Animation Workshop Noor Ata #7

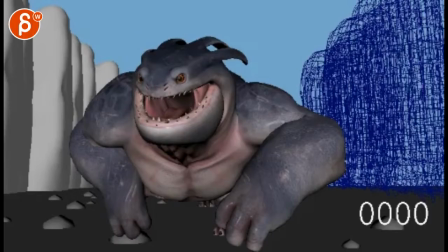3s
All righty, let's check this out here.
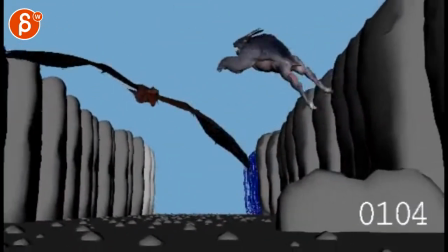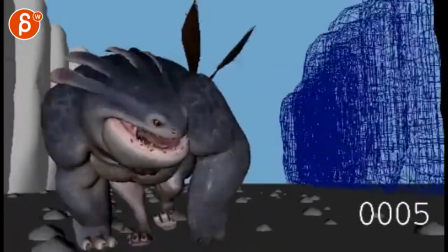14s
Nice, I love it. Okay, first comment, that turnaround is too simple.
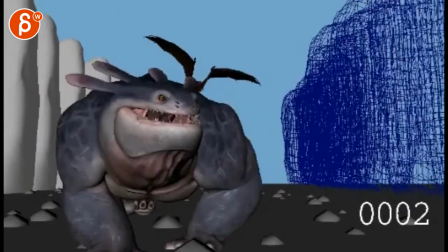22s
I know I keep harping on things.
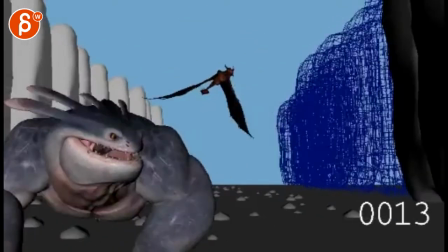24s
It's definitely good in terms of, like I feel bigger changes, like in the path and everything, that's cool.
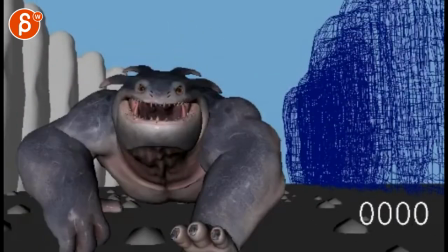33s
But what I would do is right now, you have a very, very straight wire rotation.
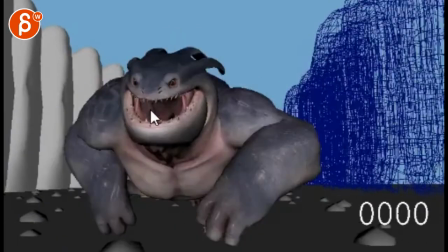41s
And then also if you track your nose, I know it's tricky because there's a lot of movement, but you can still track that nose.
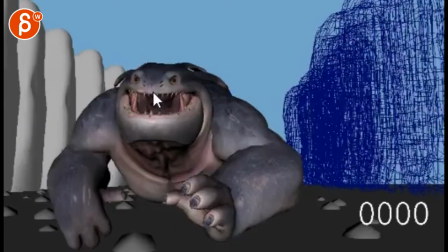47s
Boom! See that how you go? One up, one down. Your one frame direction change, it's a heavy thing.
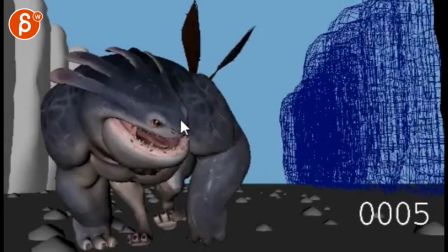53s
And then same thing here, you go over and then boom, suddenly down, and then you get a pop down here, and then it stops,
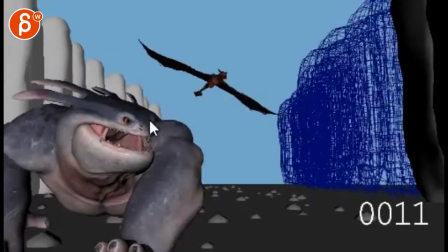58s
pops up, stops here. so just you gotta track a bit
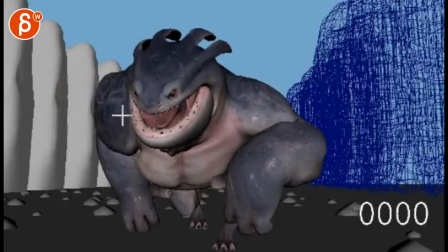63s
that head as you continue overall I would say instead of this have a bit of an under arc
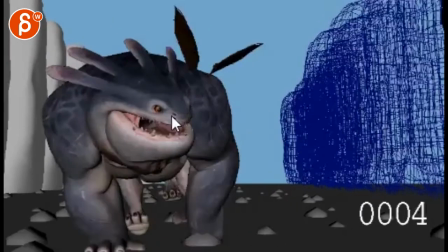71s
here on that turn so it doesn't under arc like that and I'm not sure why
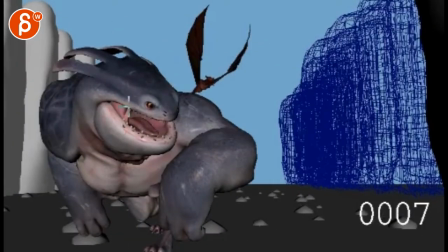76s
he would look down it feels a bit weird to me it's continue the under arc up so that the head is like that eyes are here so eyes point towards
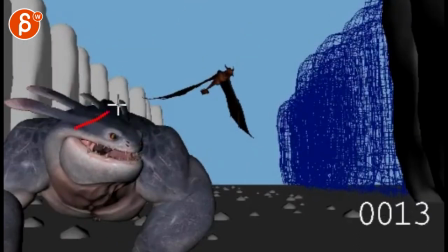87s
even through here that head would be, you know, whatever, mouth, eye, eye here, which means that, you know, you're going to probably have to lift up the shoulder a bit and then rotate down the chest a bit more. So it's overall just a bit more of a look this way.
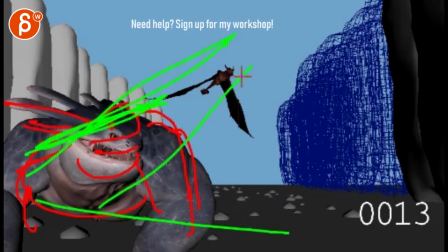107s
You know, shape-wise also that the back is angled like this to give us lines that point over to the screen right.
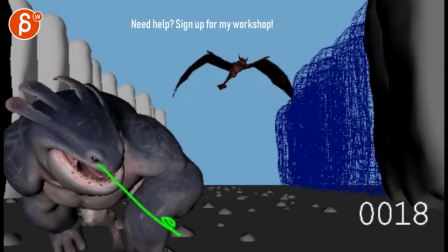114s
This downwards look, I'm not understanding acting-wise. that the creature would look up,
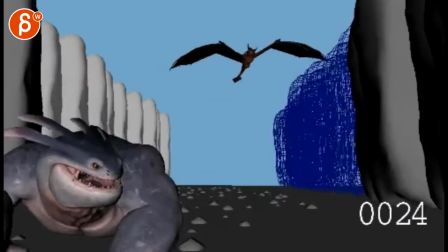119s
look over, and then probably, you know, because you can't always look over there.
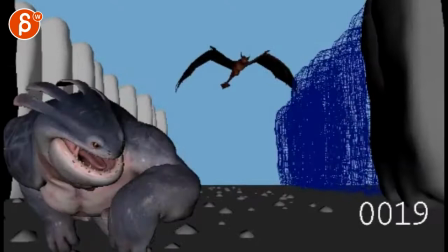124s
So what I would do is do a look over points with the face this way,
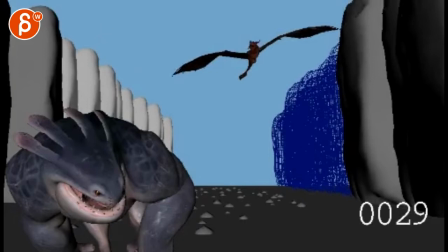131s
and then you can do a faster head turn straight again, right?
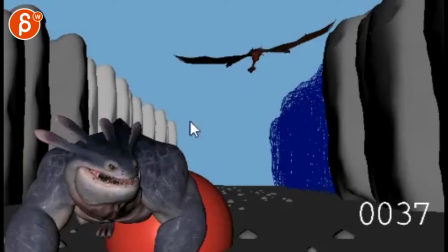137s
Because then it tries to get away. At this point, we're still looking at the dragon,
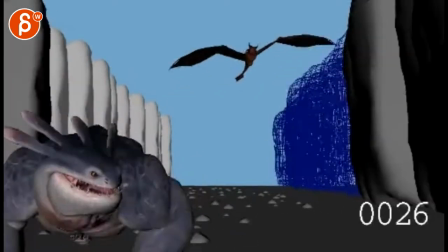143s
which the dragon still does a very small dissipation for
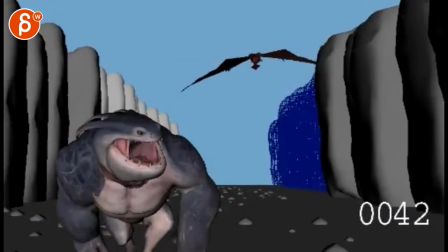147s
that fire like that was the idea that the guy looks over you look at the
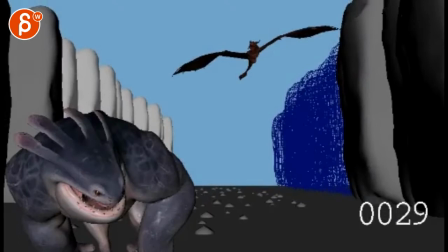153s
dragon and the dragon comes up and then at this point it's such a it's a bigger arc really preparing which of course you could also help with bringing legs up not like that but you know up like that and then straighten out in a way you You know,
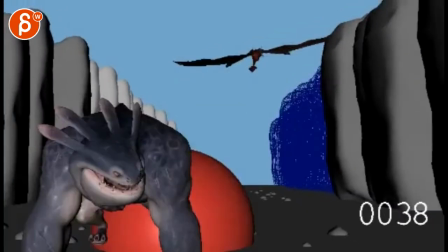169s
like you want a big squash and a big stretch on the fire.
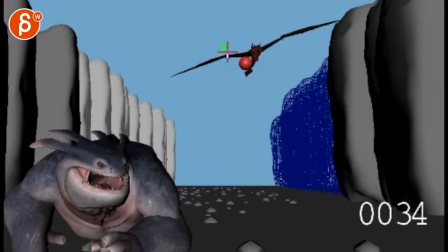173s
Because there's so much movement, we will be looking here and we won't be distracted by a head turn.
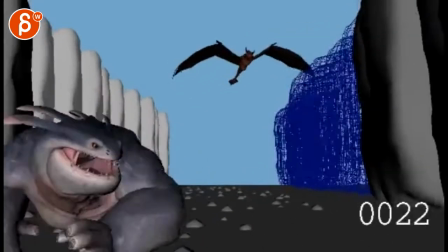180s
Looking down forward by the creature. That's cool.
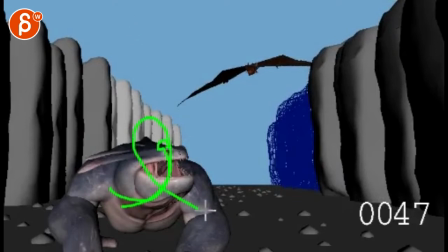186s
Right now what's happening is just goes up and you can do a bit more like that. Up and around with a bigger arc.
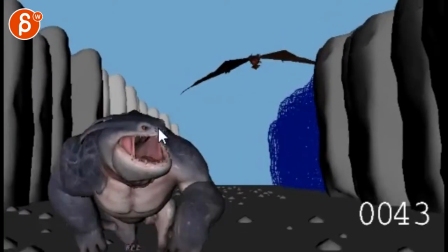193s
It will help you with the spacing as well. see this the nose goes up boom and hits a wall here and goes straight down
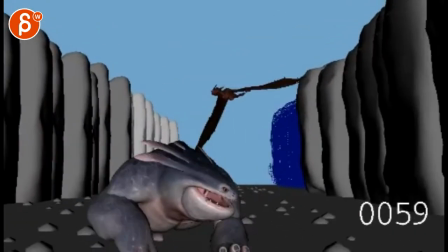203s
and i think it's going to help you too with by the time he's here it will be looking a bit more towards us in this direction because he's running this way and then you can do a bigger head turn
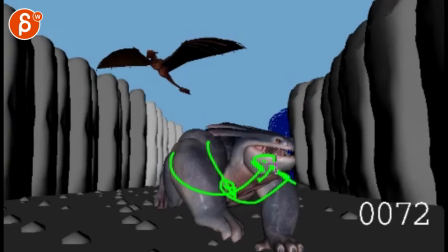215s
to here so it's looking this way bigger head turn to here that's very gradual As an audience, you go, why is he looking over there?
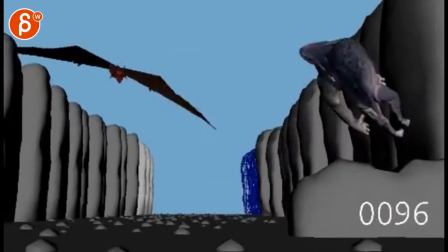224s
Oh, reveal. He saw this thing here. Oh, I love this.
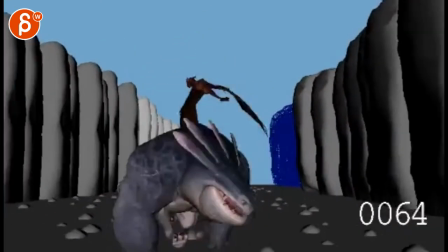229s
I so love this jump.
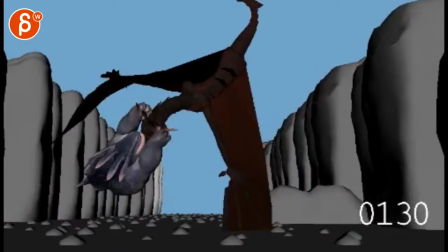234s
I would almost cut out two frames out of here.
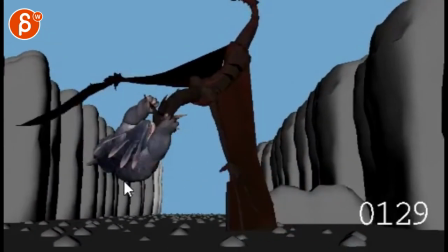242s
See here. So if that guy is here, even this guy.